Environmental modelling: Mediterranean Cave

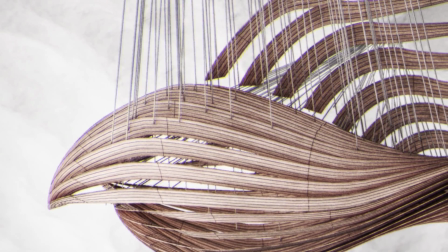Added a lot to the composition,
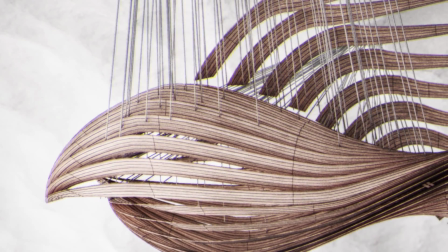a lot to the final image, in that I had a lot of strong lighting coming onto the lens, and the chromatic aberration really helped.
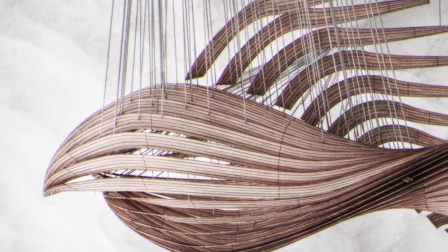That was actually quite simple. I just used a scale node,
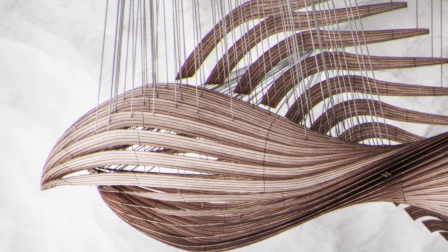and I split the image into the RGB channels and then scaled them slightly differently, then recombined.
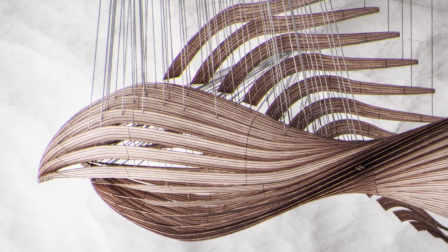I didn't add any noise because this was rendered in cycles at around 600 samples.
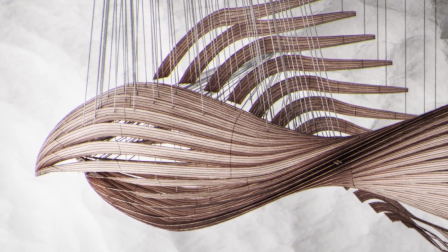Because I was rendering out at 4K, the noise was less visible in that,
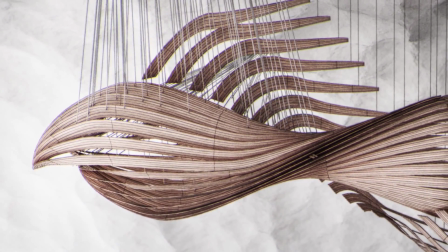because it was such a high resolution image, the noise itself was very fine.
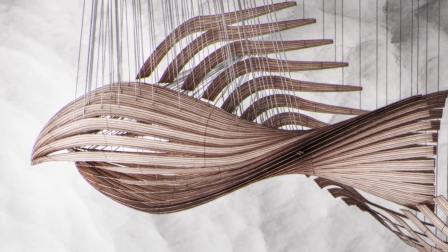So 600 samples tend to work okay.
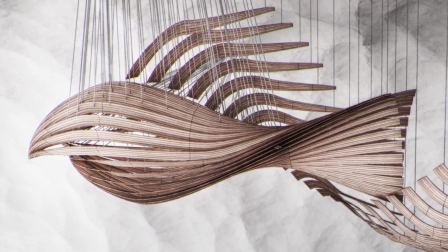And also when I ended up, now that when the final 32-bit image was composited out of Nuke,
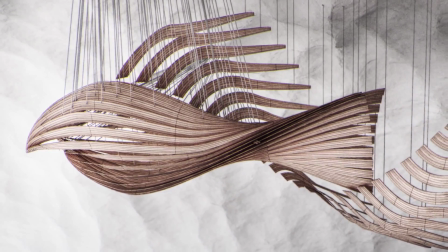I then took that into Luminance HDR,
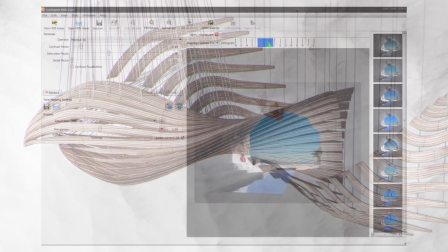and in that program I treated the rendered output as if it was a photograph that I had taken
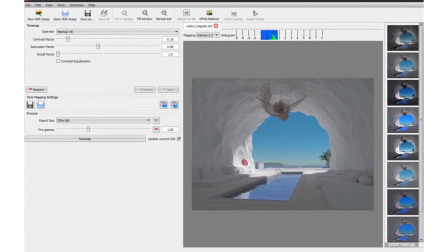with my DSLR HDR photograph.
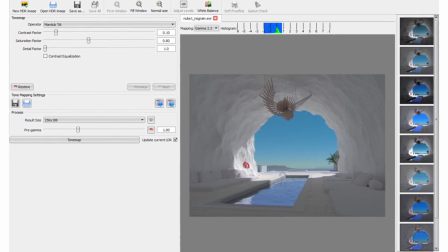So Luminance HDR is like Pictonaut or Photomatrix Pro,
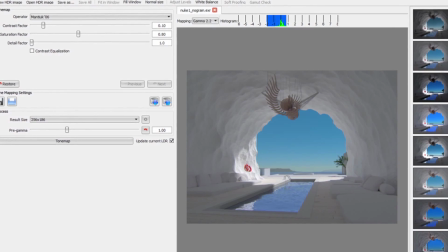in that it's a high dynamic range processing and tone mapping application.
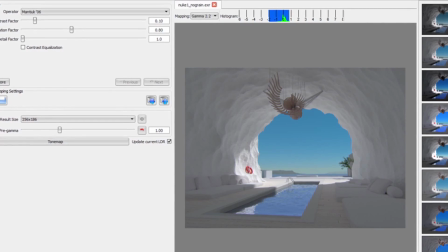And what I did with that program was I
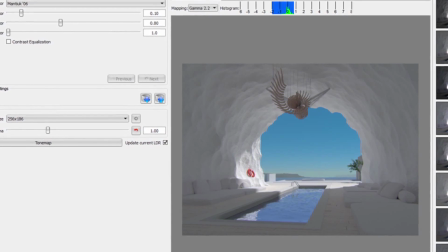tone mapped the image, the high dynamic range image,
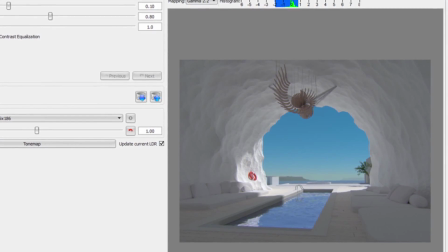I think under Nuke 06 tone mapping option.
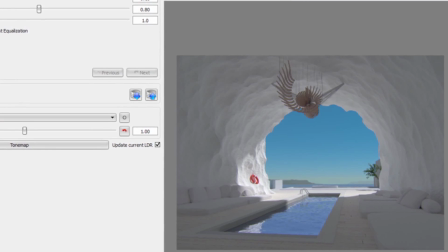And that kind of brought out the noise a bit, but also brought out a lot of the detail in the image. And gave it a slightly different look.
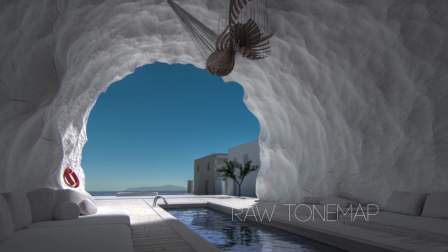I used that process for all images, and then I opened that final.
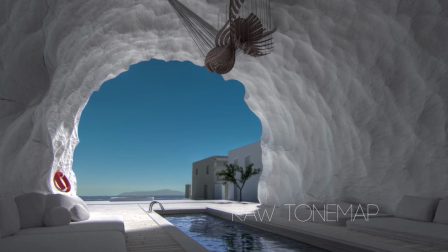I saved it out as a 16-bit TIFF, and then I opened up that
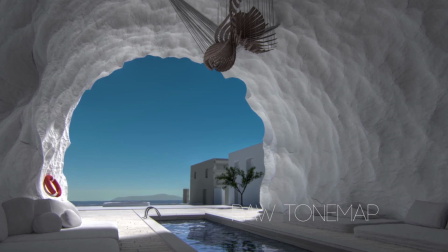final medium dynamic range image in Photoshop,
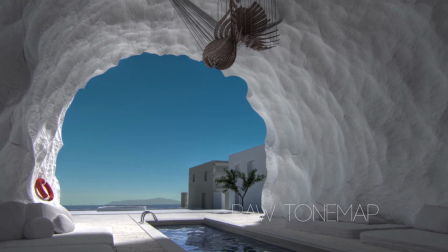and then did further post processing, like slightly more color correcting.
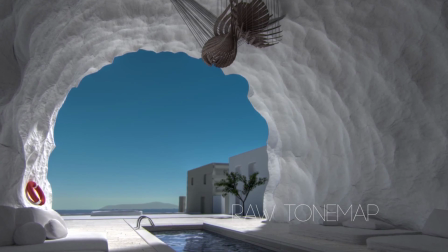I think I added a bit of blur here and there.
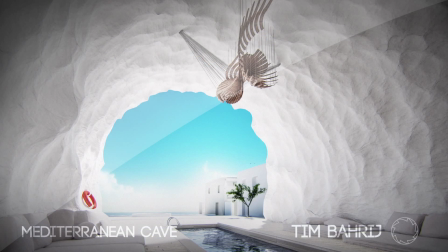I played around with the dodge and burn tool, just to add some contrast here and there, and I think some clouds in the background that weren't rendered.
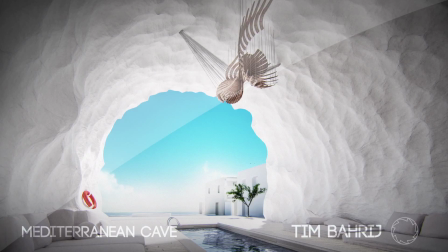It was just a gradient sky rendered out of the 3D application, and just stuff like that. Basic color correction, and then saved that out as
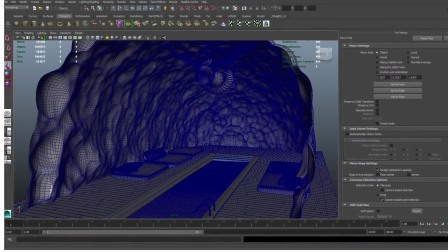lower resolution JPEGs for upload to the web.
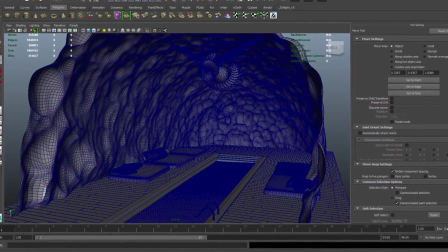As far as the Blender scene goes,
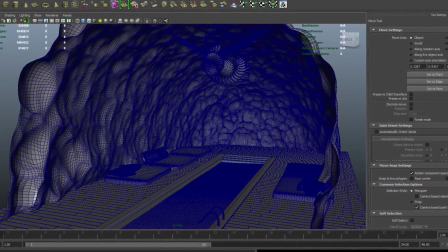I did find that rendering in cycles at a full global illumination preset,
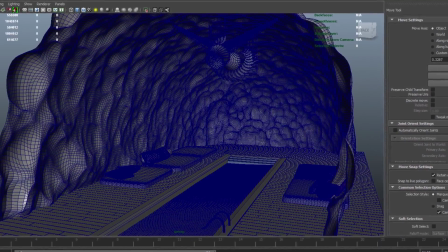it did take a long time. At 4K resolution, it took about, I think, 2 hours.
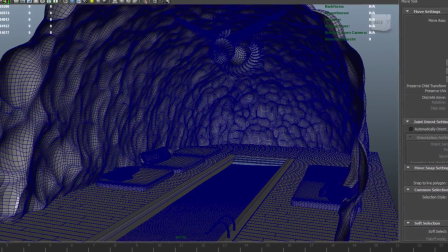For the nighttime scene, I was rendering at limited global illumination because I only had interior lights.
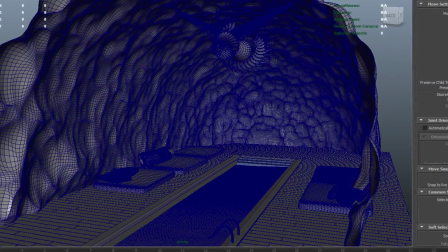And I rendered that in, I think, half an hour at 4K.
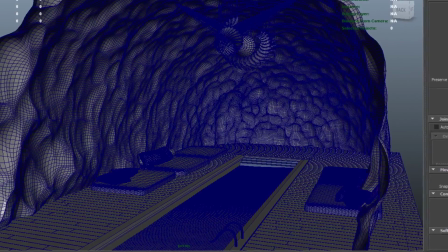But the daytime scenes were all around 2 to 4 hours.
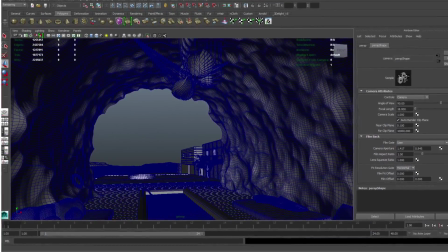So if I was rendering that as an animation, even at 1920 by 1080, you'd still be looking at a long time per frame.
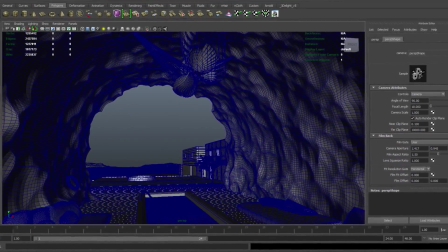So some optimizations would probably be needed.